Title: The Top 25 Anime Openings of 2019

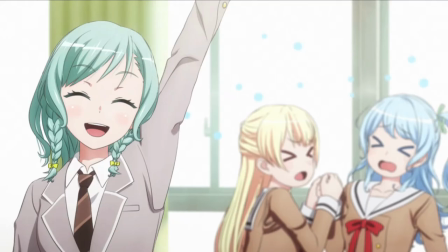(0:00)
Anime openings. Some people love them, some people skip them.
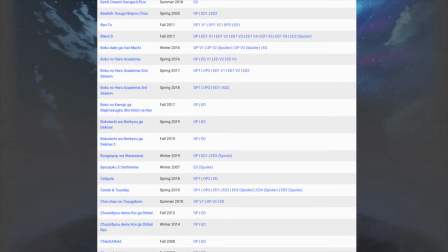(0:04)
But I'm one of those people that gets ridiculously excited for all the new OPs that every season brings, and damn did 2019 bring a lot of great ones.
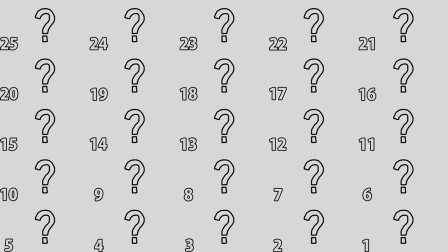(0:12)
In celebration of that, let's take a look back at my personal top 25 openings of 2019, either because of the song, the visuals, or a combination of the two.
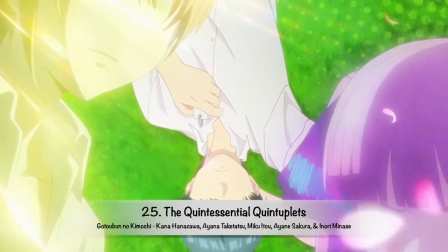(0:22)
Kicking off the list at number 25 is the quintessential quintuplets.
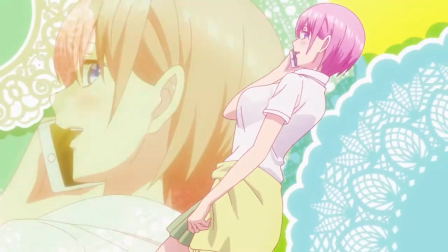(0:25)
Musically, I love how the voice actresses took turns singing lines throughout the song and in the order the quintuplets were born,
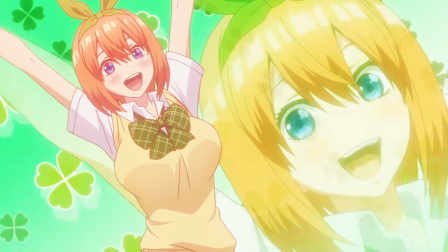(0:32)
before then uniting for the ridiculously catchy and upbeat chorus.
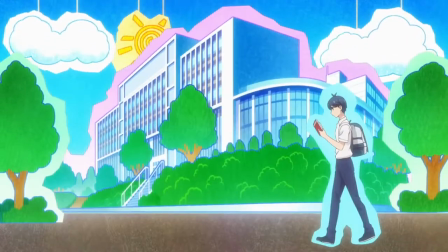(0:35)
And visually, I think the way they managed to so accurately include each of the girls' personalities and brief character moments was a really great touch for fans.
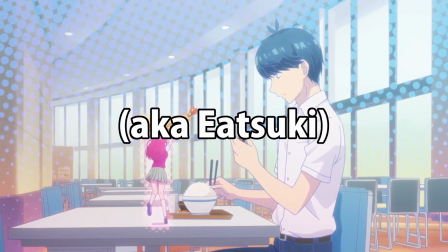(0:43)
You can practically hear Nino's HMMM on the stairs, and Itsuki throwing more food on Futuro's plate and looking smug as hell about it was just hilarious.
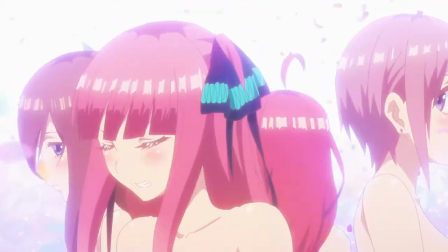(0:52)
And again, when rotating through each of the girls during the chorus, their expressions perfectly captured each of their personalities.
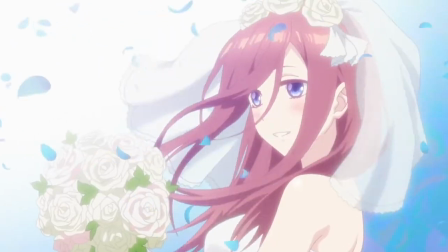(0:59)
Overall, it's a ton of fun to both watch and listen to.
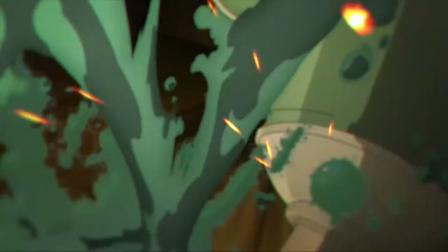(1:03)
Copcraft's OP kicks in fast and hard, with a jazzy hook that instantly got my attention and didn't let go until the song was long over.
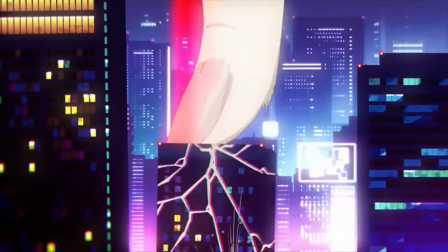(1:10)
The neon lights and cyberpunk aesthetic really make the OP's visuals pop, and they pair really nicely with the unique jazz tone that the song sets.
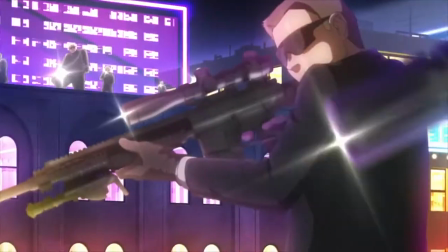(1:18)
The constant movement also serves to make sure that there's always something interesting happening on screen, be it a quick fashion show or an aerial shootout.
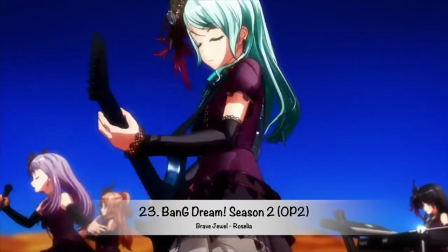(1:25)
I may be a little biased because I'm the biggest Bang Dream stan that I know, but… it's Bang Dream, dude.
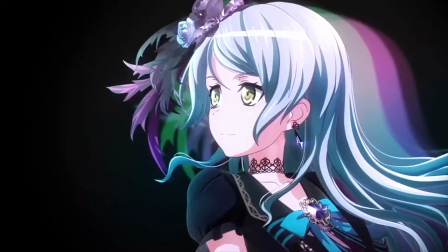(1:32)
Every Roselia song is a jam, and this one is no different.
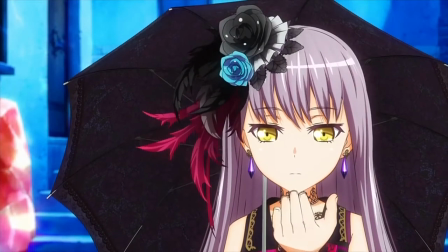(1:35)
The hard rock vibe serves as a nice contrast to the other more poppy and upbeat OP, and the visuals serve to prove themselves as another example of CG done right.
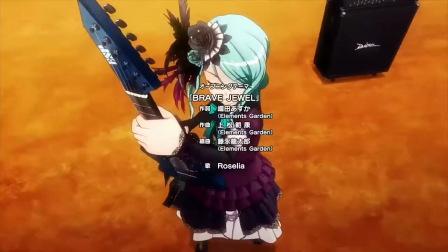(1:44)
When the song drops, flames fill the screen and we get close-ups of each member,
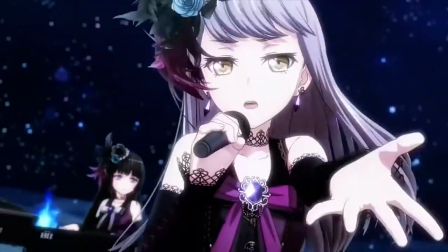(1:48)
before the camera seamlessly flows through the 3D space to showcase everyone jamming out, beautiful.
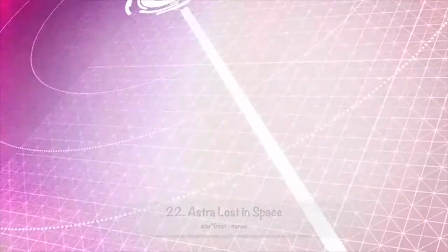(1:55)
Far from the most visually interesting opening on the list, the OP for Astra Lost in Space places it 22 simply because I really like the song's initial drop,
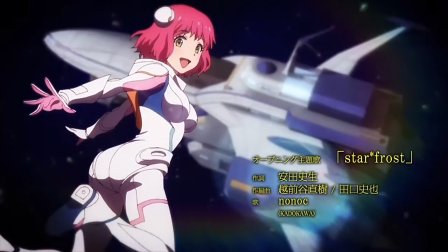(2:03)
chorus, and guitar work, with both the drop and chorus featuring nice introductory shots of the characters.
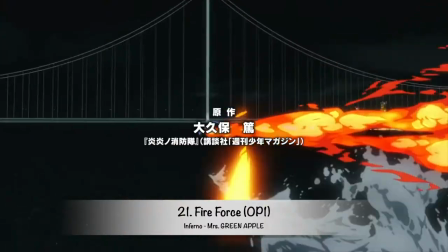(2:08)
Right off the bat, Fire Force's first OP kicks off with some dynamic camera work and gorgeous animation featuring the main cast in battle.
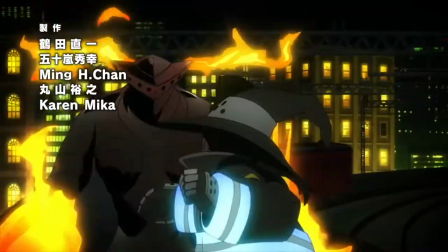(2:16)
Both choruses showcase some great action scenes- Wait, did you say both choruses? That's right, we get a double dose of the chorus and it's sick.
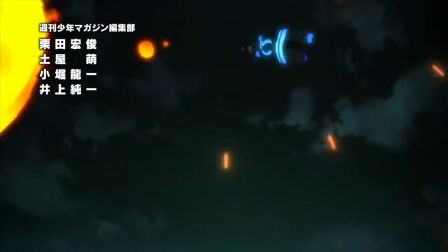(2:23)
Anyways, the action animation is great and I also love the slower sequence in between the two that gives each member of the cast a chance to shine as they fall through the sky back into the fight.
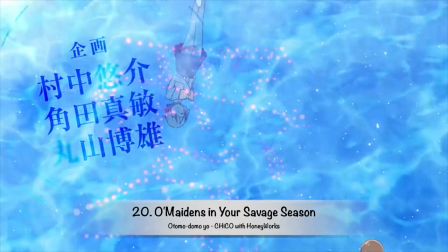(2:33)
The real meat of Omaiden's opening comes from the build-up and execution of the chorus, which is honestly just great.
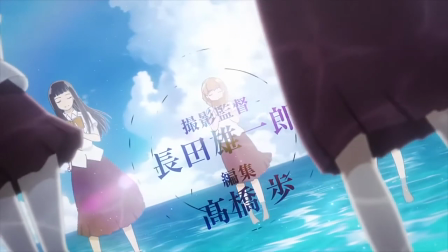(2:39)
The penultimate shot before the chorus kicks in featuring all of the characters standing in a circle, reading and looking content and reflective,
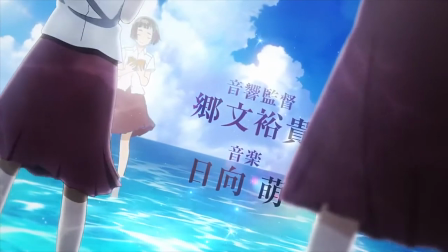(2:46)
serves as a metaphorical calm before the storm, which is brought when the opening erupts into a catchy chorus and a shot of all of the girls running.
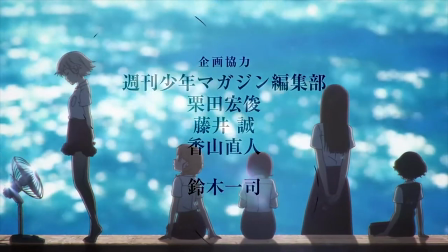(2:53)
Following that is another short but gorgeous shot of the cast admiring the view and then walking forwards with purpose.
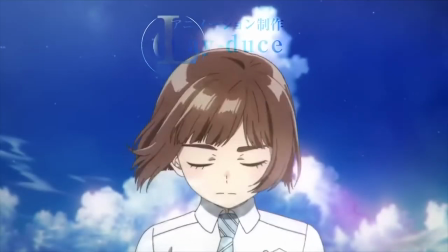(2:59)
All these shots do a fantastic job of showing the determination that the girls have to strive ever forward in their journey of self-discovery,
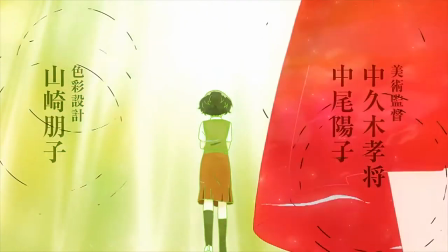(3:06)
and the chorus is a bop that I could listen to all day.
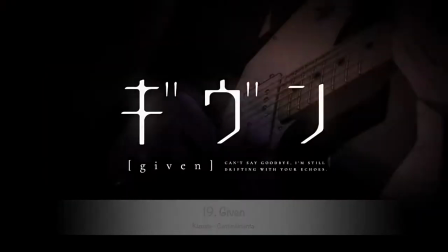(3:10)
Being a drama with a heavy focus on music, it's no surprise that Given's opening is an absolute banger, and it's not just the song that excels.
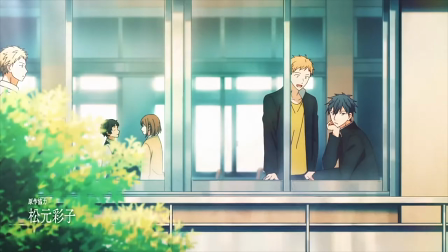(3:18)
The visuals do a good job of introducing the cast in a fun way,
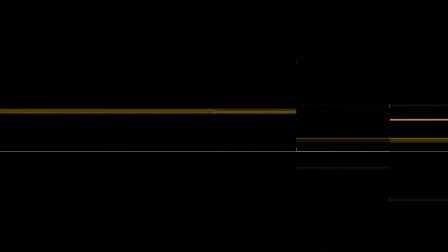(3:21)
before quickly shifting to a pure black background and glitchy effects that serve to imply there's something more going on here.
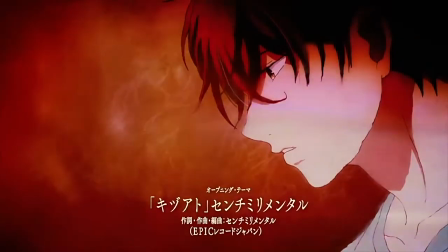(3:28)
The guitar strings snapping when the chorus hits, and the following shots of the cast just reinforce that notion,
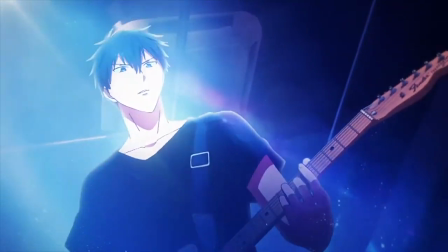(3:33)
and then the final scene of the band performing drives home some of the raw emotion on tap.
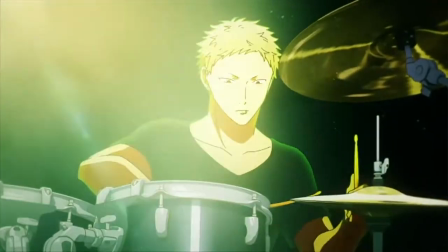(3:39)
This opening captures Given's tone with ease.
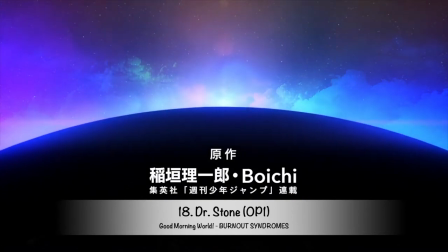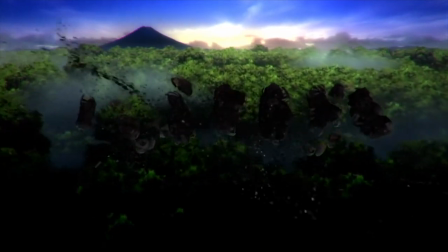(3:48)
I seriously have no idea how many times I've listened to this opening at this point.
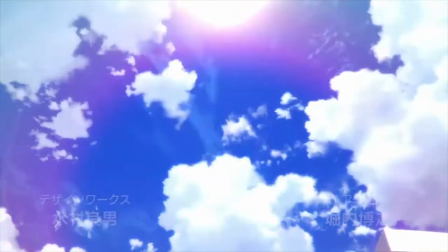(3:53)
The visuals are pretty standard shounen fare, you know, cast introductions, slow-mo scenes, flashbacks, ominous foreshadowing,
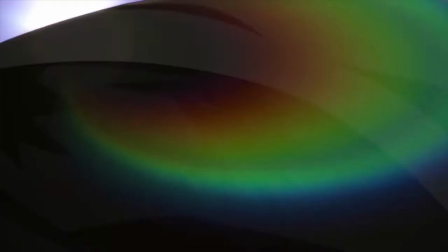(4:00)
all that shit, but man, oh my god is that Ohio Sakai Good Morning World line catchy, and I mean really,
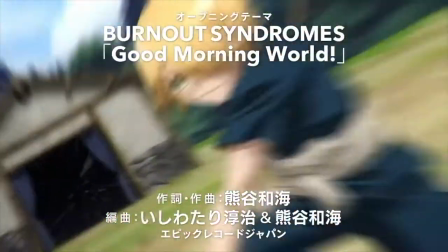(4:06)
the song itself as a whole is pretty damn good in my opinion.